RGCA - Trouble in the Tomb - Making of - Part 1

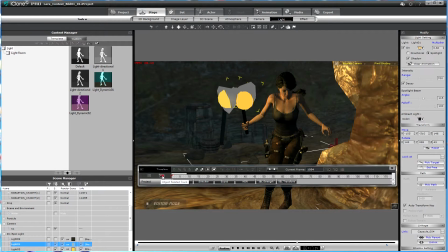265s
Put this button on object related track, so you have the light you are selected right in the timeline, and I show you the button multiplier. And as you can see, when I
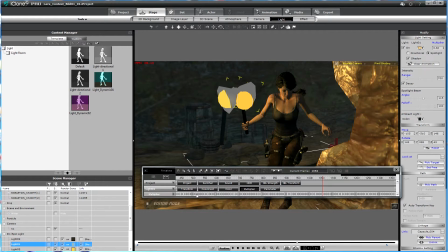284s
zoom the scene a little bit out, you can see a lot of keyframes in the multiplier track. The multiplier track, it's this value above here.
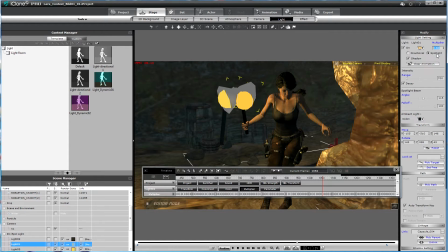300s
This value determines how bright the light will cast. So if you put it to 0, the light will be off. If you put it to 9, the light will be very, very bright.
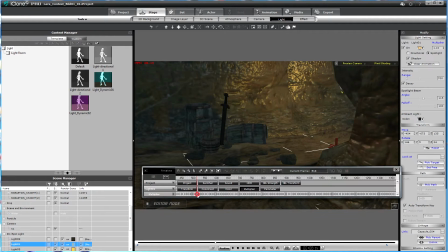315s
So I did a lot of keyframes, and I always always altered the multiplier a little bit,
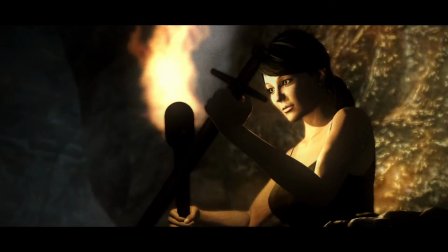331s
so I got that flickering light you can see in the scene.
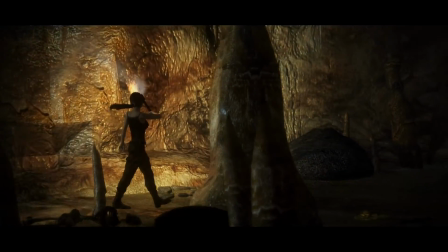340s
As you can see, I used 2 spotlights
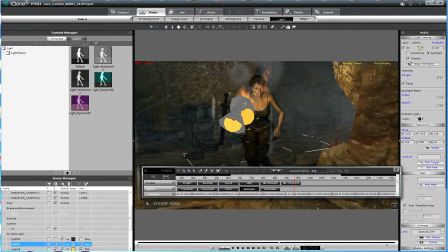344s
to create the shadows I need, and I can put this one, light 1, yes, I can this.
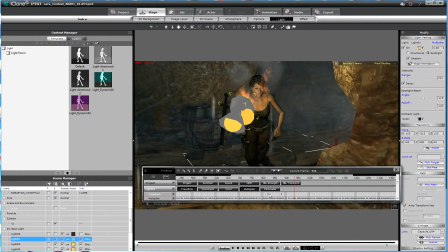359s
Let's see, I have a transform. Yes, I also transformed this light a little bit.
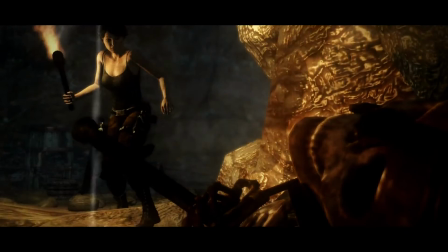366s
When she turns around, the torch would be
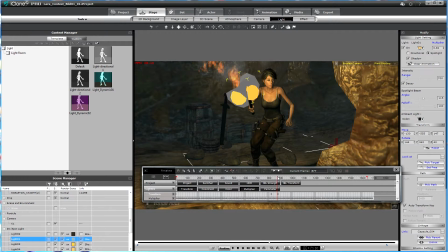371s
the torch will have another position, so the light must be repositioned to get
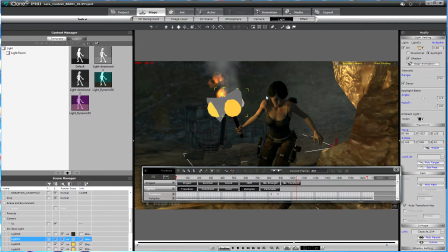382s
the light right on the face. That's what I need here. Okay, there's
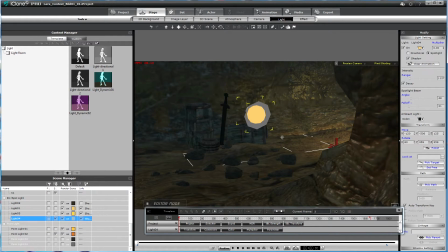391s
one thing I want to show you about the lighting in this scene.
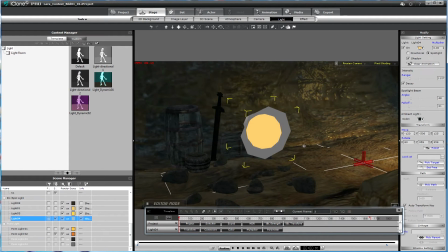396s
This is light 4. Light 4 is additional light I set up to create a
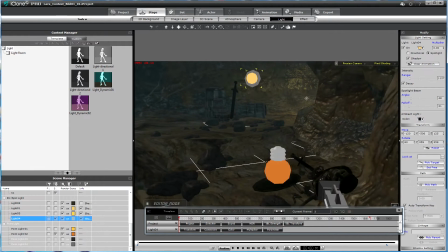409s
shine on this skeleton. So
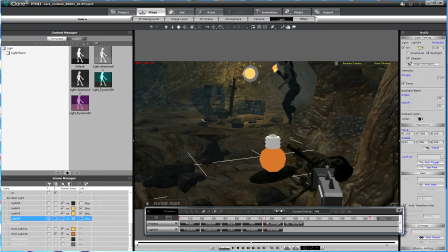416s
the lights on the torch I pinned on the torch couldn't illuminate the skeleton like I wanted to be illuminated, so I had to use another
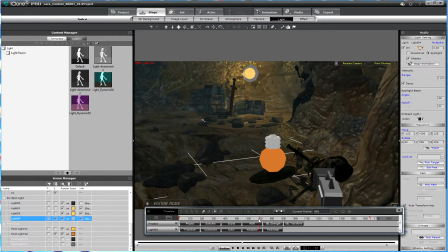431s
spotlight to create the illusion that the torch illuminates the skeleton. So when I go into the camera I used for the movie, so you can see what I mean.
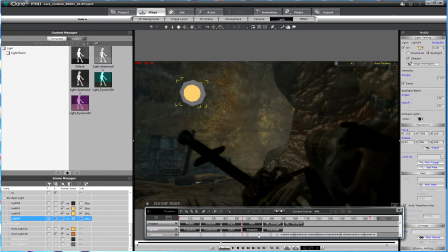445s
The light 4 is has a multiplier 0, so it's really dark. So, and it only starts to cast the light when the torch is coming around,
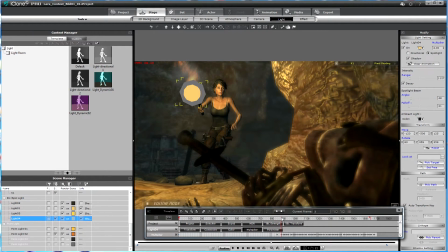462s
when Lara Croft is turning around into this part of the cave. So from here the light starts to shine on the skeleton, if you can see that now.
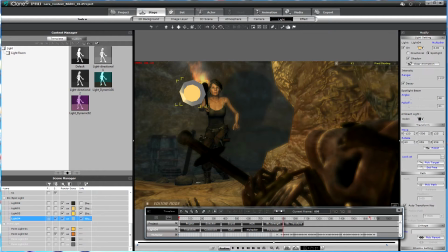479s
And when she approaches the skeleton, the light will animate
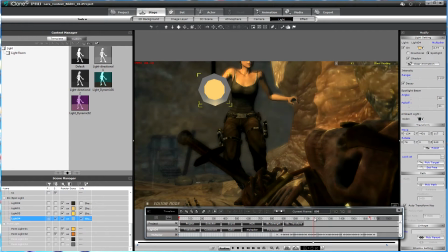484s
with her, so it will be the illusion that the
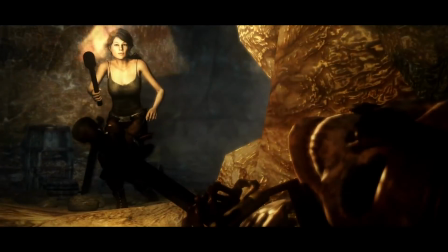491s
torch will illuminate this skeleton.
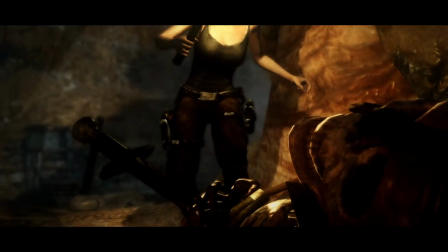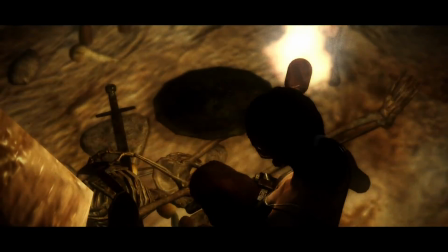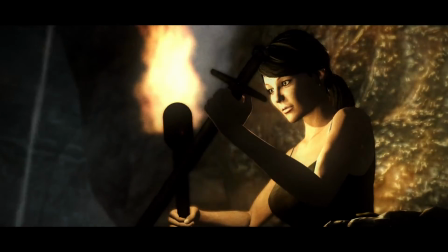506s
Okay, and then I have another light,